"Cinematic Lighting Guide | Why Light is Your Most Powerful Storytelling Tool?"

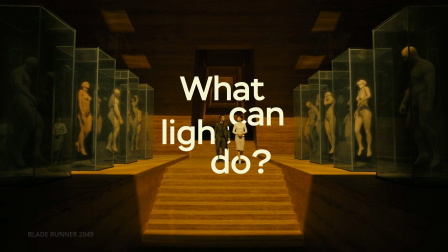What can light do? Well, change the mood of your scene.
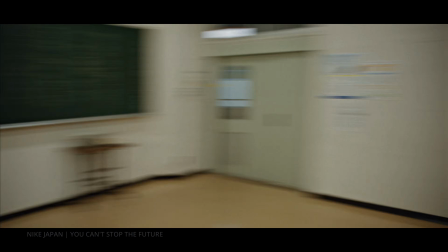Perception of character. A guide to a viewer's eye to important parts of the scene.
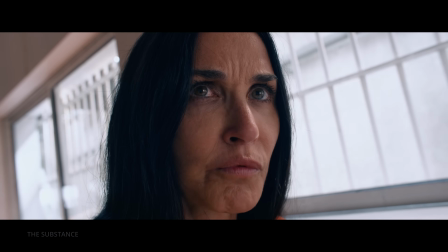It can make look character more younger.
I'm fine.
It makes a scary scene
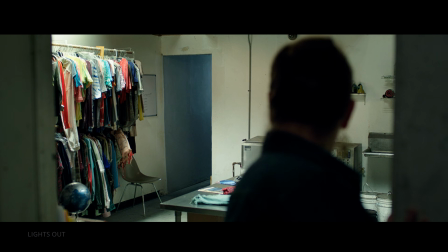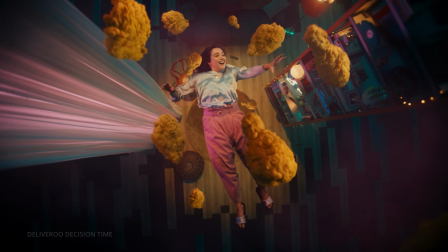scary.
It can elevate people.
Nope, it can't.
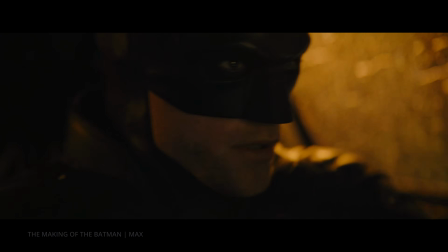Make the moment mysterious. Imitate movement, fireworks, fire, lighting, or other special effects.
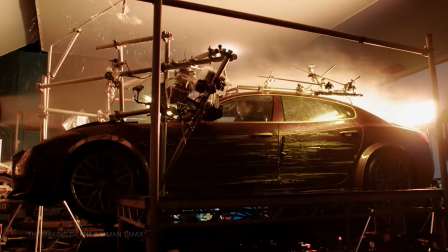I got you! I got you!
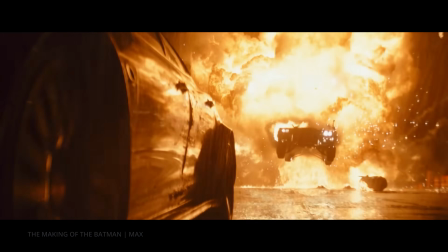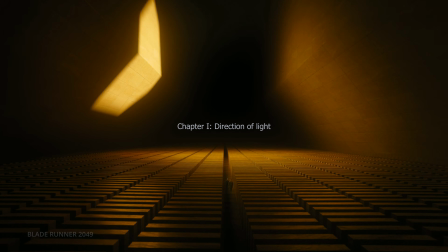Chapter 1. Direction of light. In cinematography, lighting isn't just about brightness.
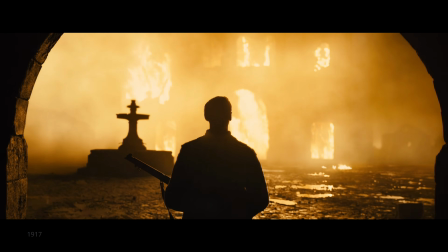It's about shaping, mood, depth, and storytelling. And one of the most powerful tools, the direction of light.
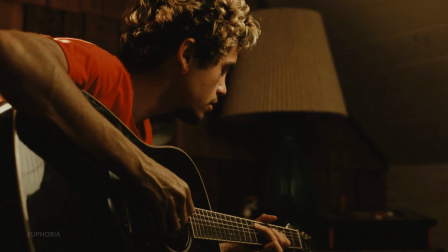Before deciding what kind of lighting is needed for a scene, you should ask yourself, what atmosphere and mood do you want to create?
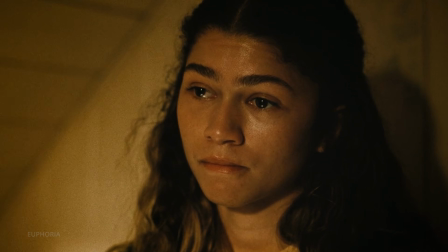What should the audience feel? How can you enhance the impact of a particular scene?
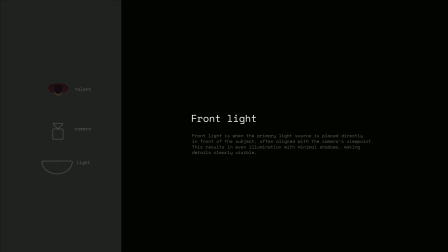Let's start with the front light. Front light is when the primary light source is placed directly in front of the subject.
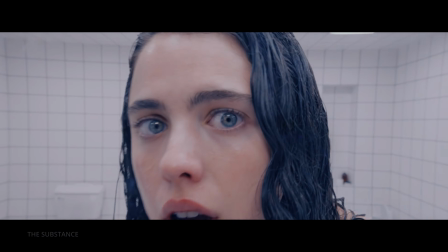This results in even illumination with minimal shadows, making details clearly visible.
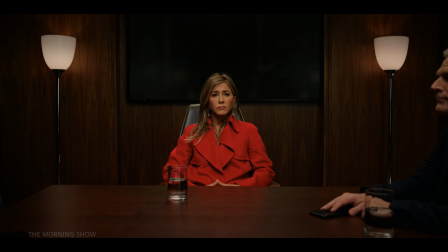It appears flatter compared to other lighting setups and creates almost no shadows.
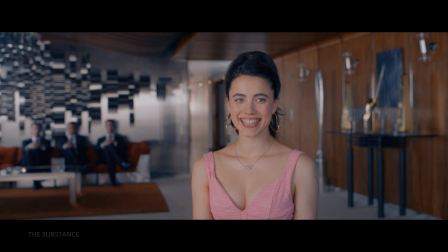However, this smooths out skin imperfections, making the character look younger, brighter, and look more friendly.
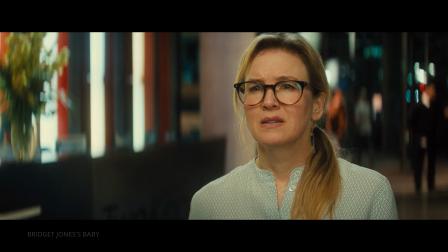Beautiful and happy. People want to be happy.
Thanks to these qualities, front light is often used in comedic and lighthearted scenes in various sitcoms.
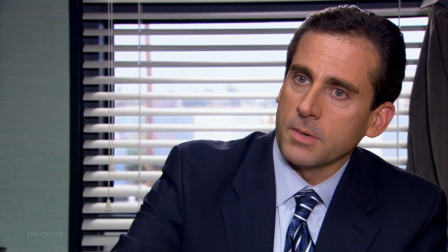A monkey that stabs a tiger in the back with a stick, Creating an open and friendly atmosphere.
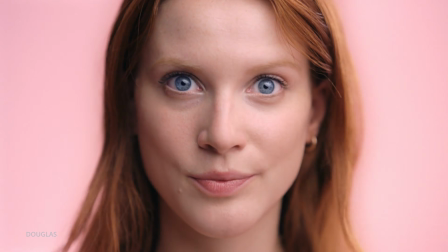It is also widely used in beauty, fashion photography, vlogging, news broadcasts, and corporate videos.
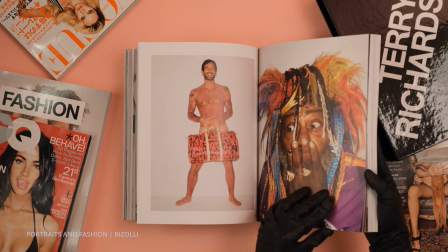In some cases, it can even become a signature style, like in the works of Terry Richardson.
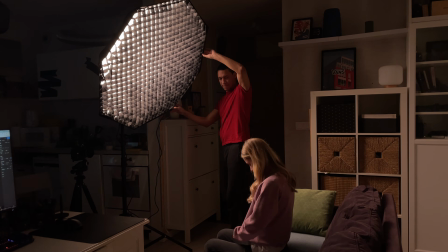To create front light, we need to place the light source along the axis of the camera and the character, raising it slightly above eye level.
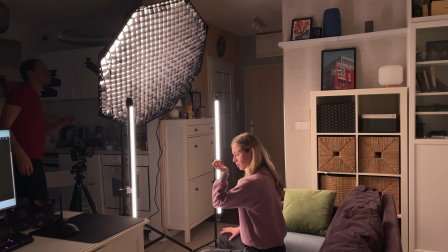Alternatively, we can use two light sources positioned on either side, no more than 10 to 15 degrees off axis.
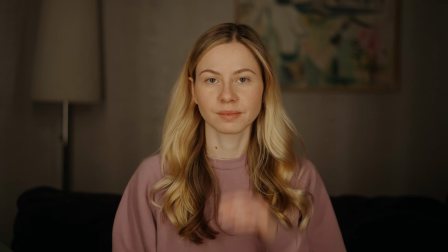You can see this in this example, where we see two light sources reflected in the eyes. Another variation of front light is butterfly lighting.
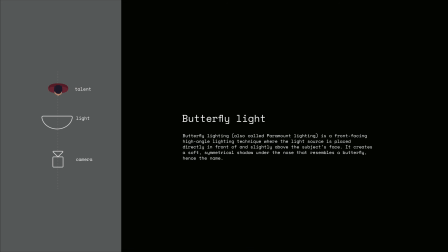Butterfly lighting, also called paramount lighting, is a front-facing high-angle lighting technique.
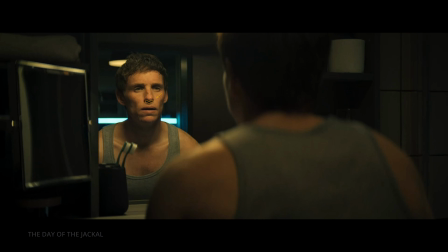It creates a soft, symmetrical shadow under the nose that resembles a butterfly, hence the name.
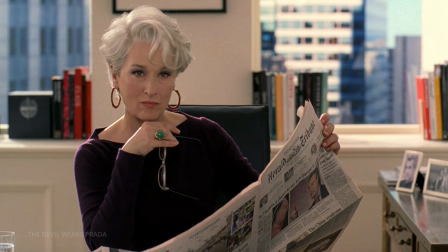This lighting setup gives the skin a soft, radiant glow with minimal shadows,
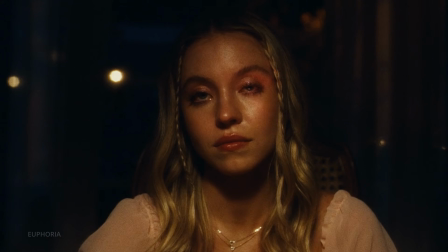helping to smooth out wrinkles, blemishes, and other imperfections.
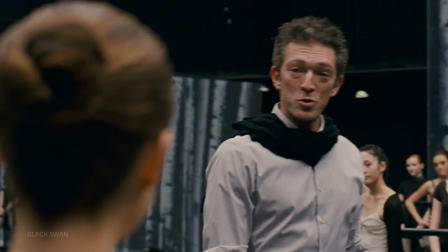It also highlights the cheekbones and jawline, enhancing facial features, making it perfect for beauty and fashion niche.
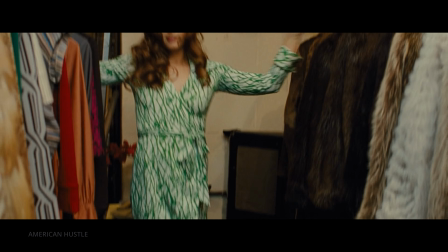It's also a staple in classic Hollywood glamour shots,
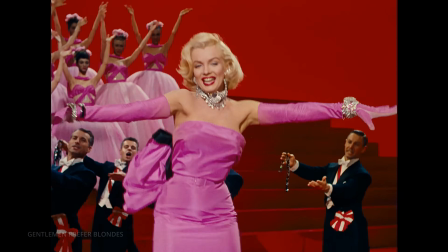capturing the timeless elegance of icons like Marilyn Monroe, which you can use for styling in your projects.
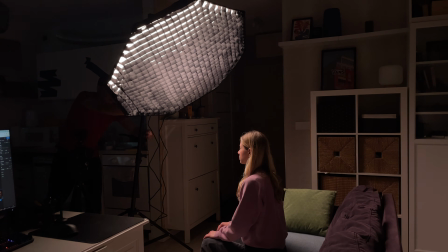To achieve butterfly lighting, place your main light above and in front of the subject and tilt it about 45 degrees.
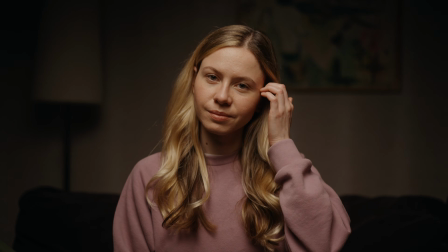The light should be positioned higher than the subject's face, but not too high, just enough to cast a shadow of the nose that resembles a butterfly shape.
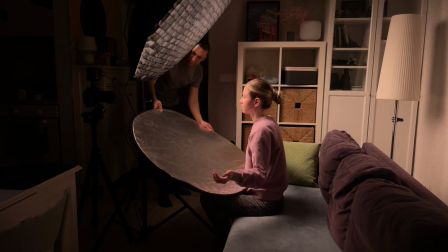You can improve the setup by adding a reflector below or an additional light source to fill in the shadows.
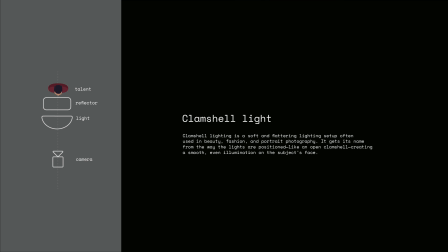This becomes clamshell lighting, a variation of butterfly lighting often used in the beauty and fashion industry.
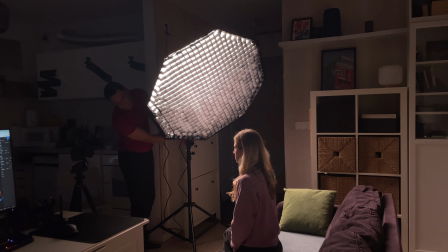If you slightly adjust the position of the main light, moving it a bit to the right or left of the center, you'll get loop lighting.
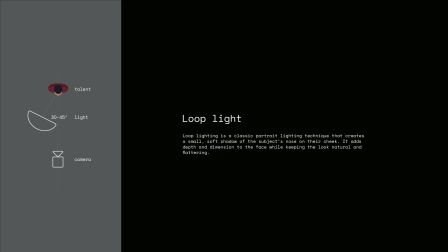It's often used on actors with oval-shaped face. This adds a bit more shadow, making your subject appear more three-dimensional without being too dramatic.
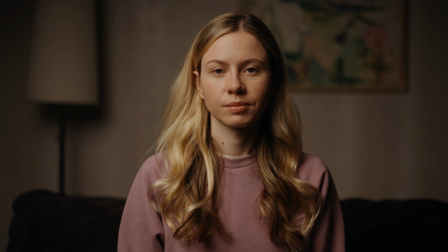You can always recognize this setup by the small, curved shadow that appears on the side of the nose.
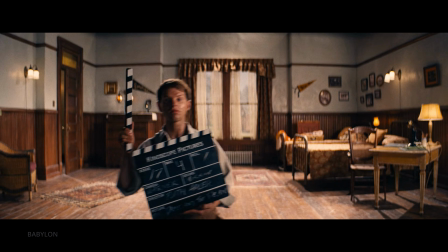The next direction.
Scene 17, take 4.